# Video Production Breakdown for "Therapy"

going on, everybody? Welcome back to the channel. So today I want to do something a little bit different, something I haven't done before, and I'm actually going to be breaking down one of the shoots that I did for a friend. It was just a free gig. We were screwing around, and it was something I've never done before, ever, and that's a car motorcycle shoot. So I had to do some pretty interesting things to get some of these shots because we were shooting out of a car, and we don't have,
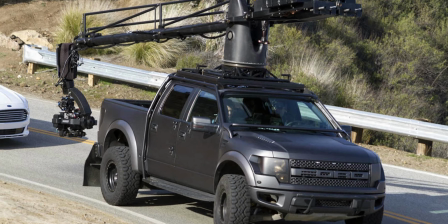30s
one of those rigs that would be hooked up onto the back of a car and I'd be inside controlling the camera. All I really had was a Sony a7 III and a cage on it with the top handle, and that's sort of how I had to go about this shoot. We also had a gimbal, but I didn't use the gimbal for when we were traveling for some of these shots, but I'll show you in a second. But yeah, it was quite an interesting shoot. I had a lot of fun with it, and I'm going to show you guys how I did it. All right, so we are in DaVinci Resolve. This is the project timeline for this. So before the shoot, I wanted to sort of have an idea of somewhat of a story. A lot of times I end up just doing these like montage, B-roll type things without really thinking of a story. So I sort of wanted to change that and do something new. The story is sort of there. It's not the greatest. There's no talking parts. It's really just a man who finds his therapy or his
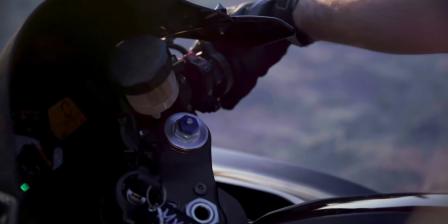97s
pleasure through motorcycle riding.
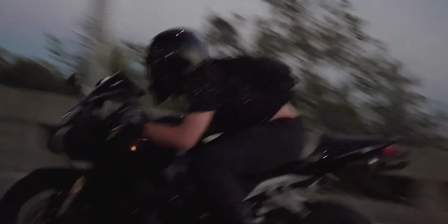100s
And I know a lot of motorcycle riders out there would agree that that's their sort of way of escaping reality. I sort of wanted to leverage that into the video and sort of give off a cool montage effect.
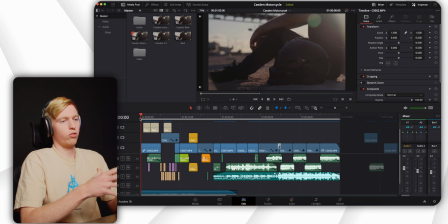113s
So when we look in here, we can see the opening shot is with Caden right here sitting on the ground with his helmet next to him. I thought this was a really cool shot.
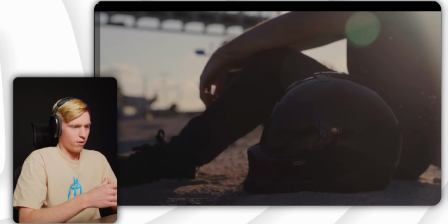123s
We got the sun shining in from the right corner, and then he's just sort of sitting there with his helmet next to him. And then if we play the video, I actually have him grabbing the helmet,
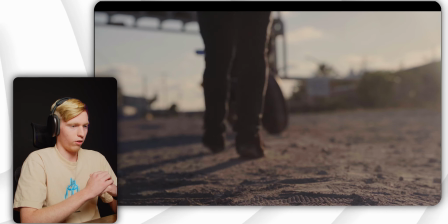137s
getting up, and starting to walk over to his motorcycle, almost like he was just like contemplating something.
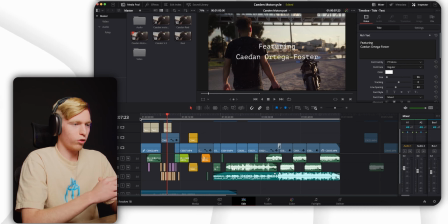142s
So I had him start walking over. We were using the gimbal for this shot.
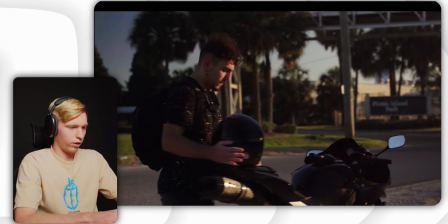146s
So you see he was walking to his motorcycle, places it down, and he's getting ready to go on his bike.
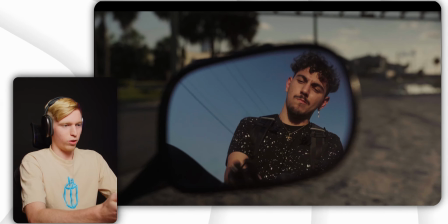154s
I thought that would have been a cool shot with looking at him in the mirror. Something different. I was thinking about looking up at him, which I believe I actually did do that shot in a second.
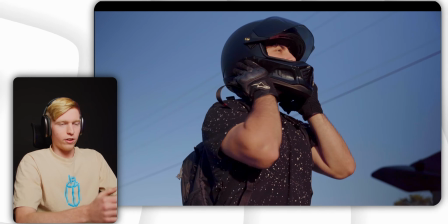166s
Yeah, right there. And I just thought this would be a really cool way to break up the story and make it look a little more interesting, and have some different angles and aspects of him putting all his gear on and getting ready to go ride. So this entire first part of the shoot was just him getting ready to go ride and put all his gear on.
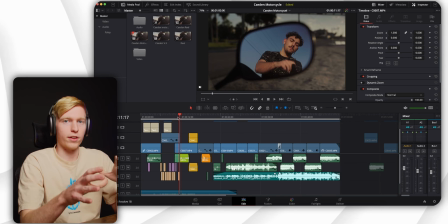185s
So I wanted to make sure I got every sort of shot that I could get to make it look interesting, of him putting gear on.
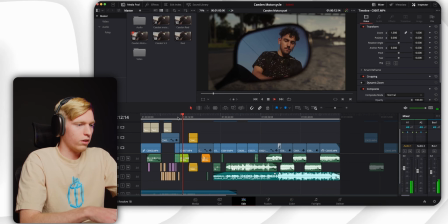192s
So obviously we have this shot with the mirror, and then we have a shot of him putting his gloves on.
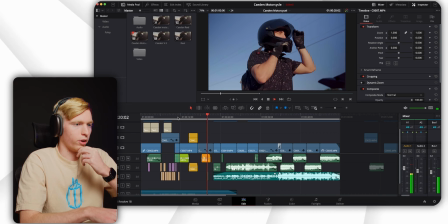199s
This was shot on a gimbal as well, and then him putting his helmet on. Also, believe it or not,
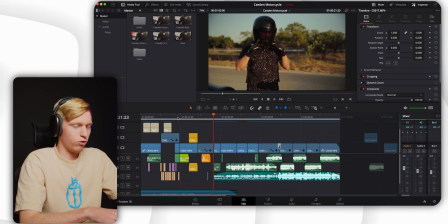208s
this is probably one of the first shoots I did with like Foley, like true Foley, where the sounds were all made by me, or we figured out a way to record it during the actual shoot, but most of them were made afterwards in post-production. And I believe, if you can hear this
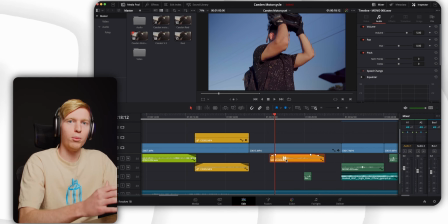227s
little sound right here is literally a helmet being pulled out of a bag, and it sounds just like him putting it on his helmet.
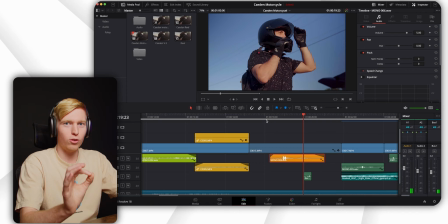235s
So I was pretty happy with how it turned out. It's very subtle, but it adds a lot to the film. And then I also added this sound effect for him pulling his visor down. Sounds pretty good.